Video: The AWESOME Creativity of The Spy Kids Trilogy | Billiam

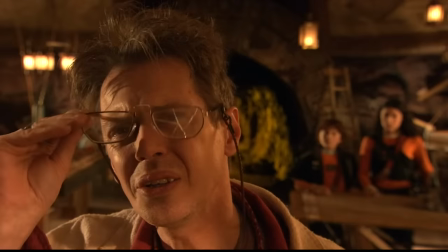7:56 Yeah, I said cultural lexicon is Spy kids video you think god
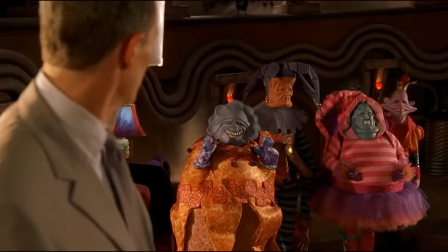8:02 floops castle is just so weird and psychedelic as well as all of the creatures thom thoms with their big old thummy dumpies all the gadgets are also so
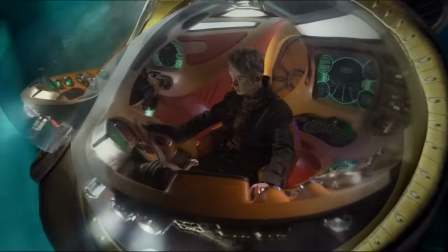8:11 weird and imaginative and all of the gizmos look like they're toys you like
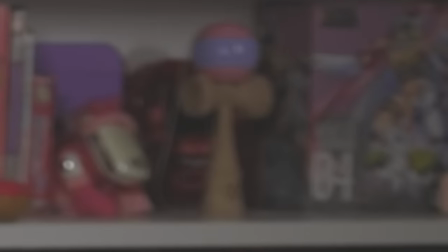8:15 toys i like toys i'm a toy kind of guy and in spy kids 2
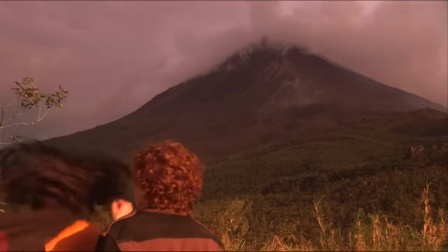8:20 i love the aesthetic of the island it's very much an island i like that.
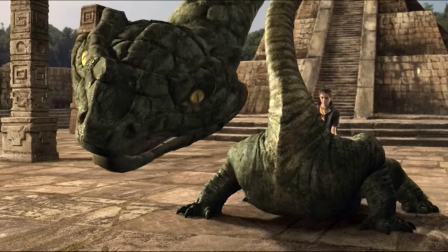8:26 Spy Kids 2 has this very classic Ray Harryhausen kind of feeling to it.
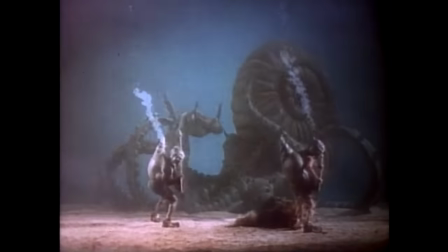8:30 The monsters all look kind of janky, like they're stop motion, but that actually gives it a very classic feel and a distinct style.
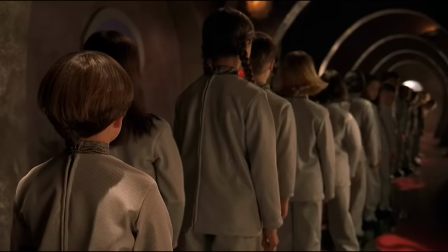8:38 The humor and creativity of the world are totally intertwined with so many little things eliciting a smile and curiosity in each scene.
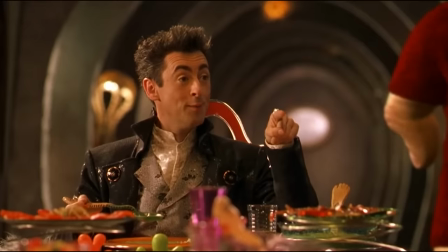8:46 The Thumb Thumbs are floop servant robots, mostly animated in CGI, but when they put on the ninja costumes,
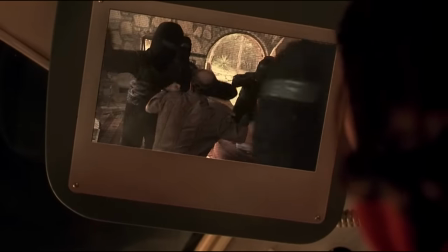8:52 they're doing clunky, dopey stunts it's so charming i love the scene in the second film when the secret
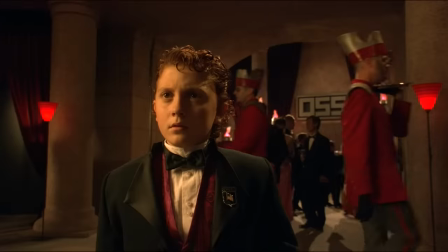8:57 service is dancing in sync around the president's daughter they huddle around her acting as a barrier for junie who wants a dance hilariously he's able to clear them away and ask
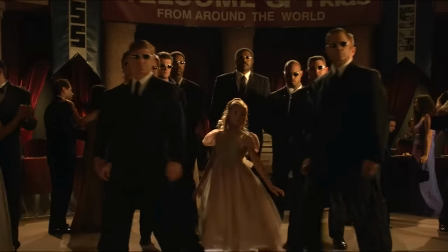9:07 for a dance because he as a spy kid outranks them while the aesthetic
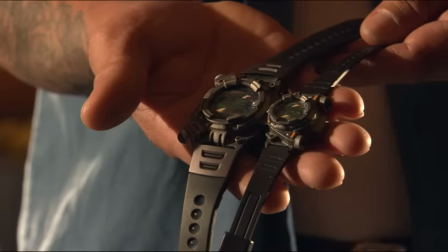9:11 quality of the technology is appealing it's also very creative dr
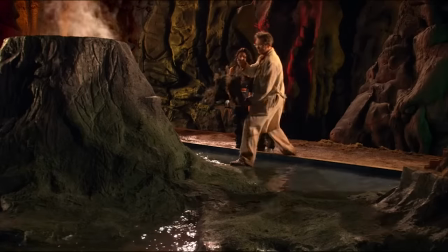9:16 romero uses his miniaturized versions of the creatures on top of a scale model of
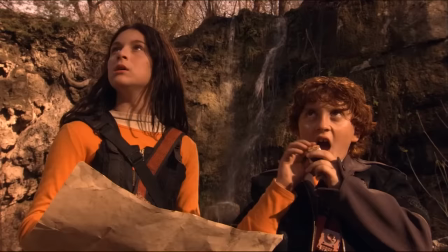9:21 the island, and they're able to recreate the movements of their larger counterparts. It's an interesting security system.
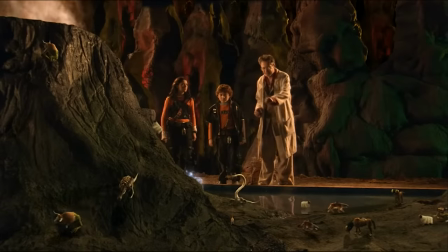9:27 It can serve as exposition for the different types of creatures that roam around the island, or if some spy kids end up there or something.
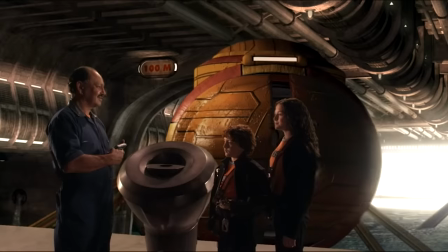9:34 I don't like these kids on my island. They're spying on me. And also, there's so much child empowerment and wish fulfillment in these movies. Every single time they have a cool gadget. As a kid, and now, I was never about it. I didn't like seeing Junie and Carmen just have instant McDonald's that pissed me off because I wanted instant McDonald's and I knew that shit would never exist.
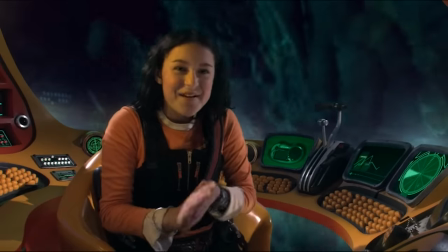9:59 So and they do it again in the sequel. you, Carmen. Keep your greasy McDonald's hands off of my McDonald's Spy Kids toys.
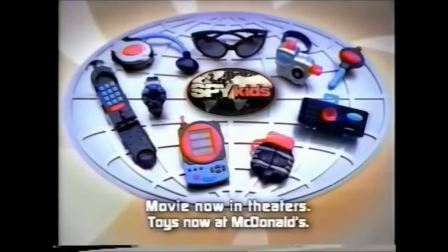10:07 Like one Spy Kids toy in every McDonald's Happy Meal.
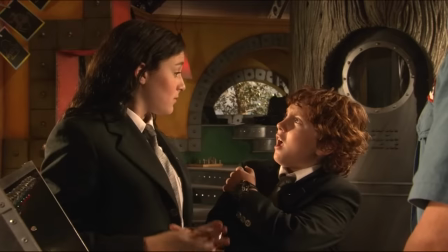10:09 All of the gadgets are very simple, like the rubber band in Spy Kids 2 or the bubble gum in Spy Kids 1.
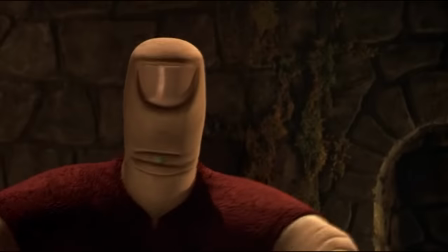10:17 It's just little tiny, cool gizmos made out of things a kid could actually hold.
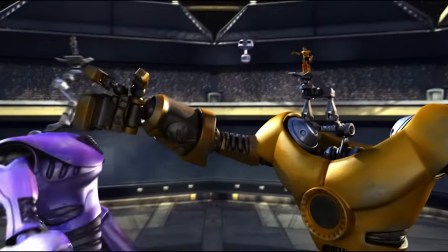10:21 And I think both Spy Kids 3 and Sharkboy and Lavagirl, which I'm really not going to get into in this video,
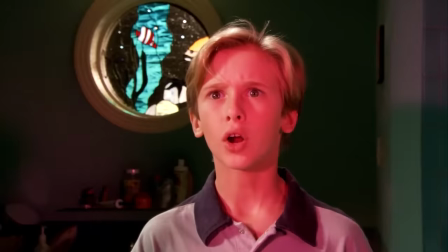10:27 kind of abandons that simplicity and loses some of that charm, which is why I think those movies don't hold up as well. They're still fun, but something the Spy Kids movies just does so fucking well that brings all of this together and actually makes it a worthwhile while experience to watch is the casting.
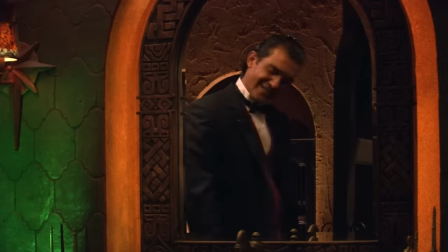10:48 The Cortez's family's chemistry is so unbelievable. Like I'm all about husband and wife characters who just wanna each other.
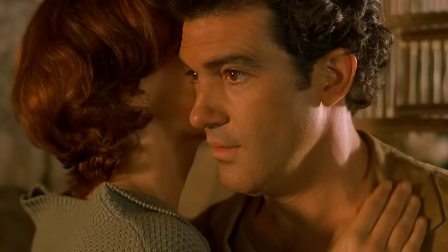10:57 Like, it's just like, yes, like they've been married a long time and they're still into it.
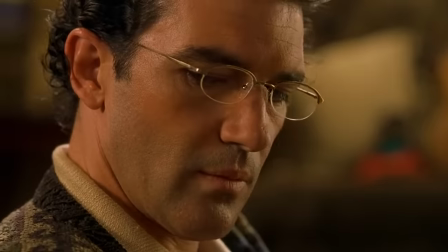11:02 Carla Gugino is just such a good, cool mom, but Antonio Banderas is seen as such a suave guy.
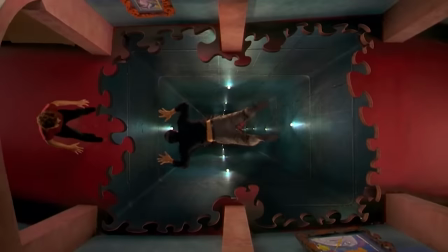11:09 And they use that to make him like the lamest dad. and they make him do slapstick all the time. The side characters are just wonderful as well. The cast in this movie is incredible.
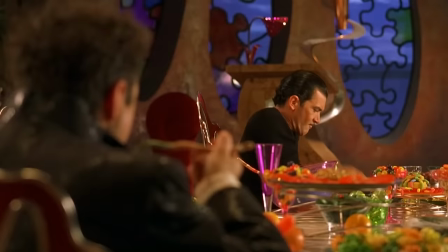11:21 Alan Cumming and Steve Buscemi do a great job of playing these sympathetic antagonists. Alan Cumming, of course, is Floop who runs the children's TV show and just wants to make a good show but is being directed by everyone around him to create these weapons.
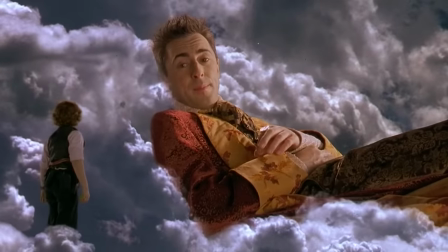11:35 He just wants to find out the one thing missing from his show and it's really sweet when he and Junie sit
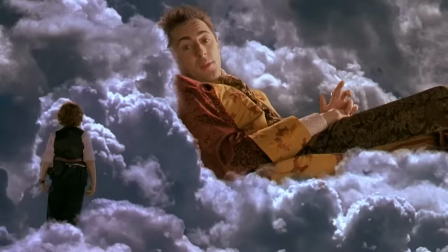11:40 down and talk and he appreciates Junie for being a fan of him and actually wants to listen to him.
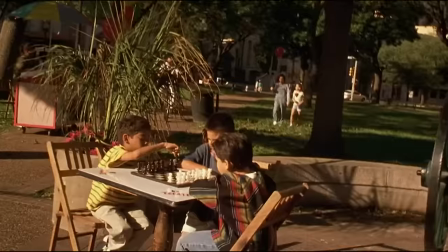11:45 Despite how packed these movies are, they're only about 90 minutes each. They're pretty tight films,
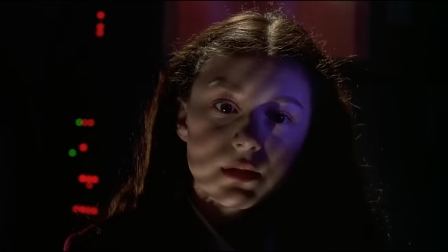11:51 but each scene is written to convey the characters so strongly that they're
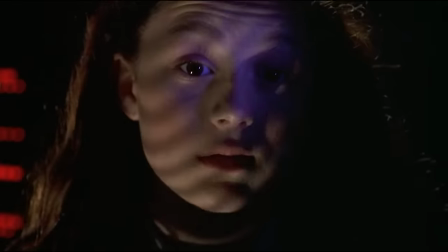11:55 really able to make memorable performances out of each in just a few short scenes.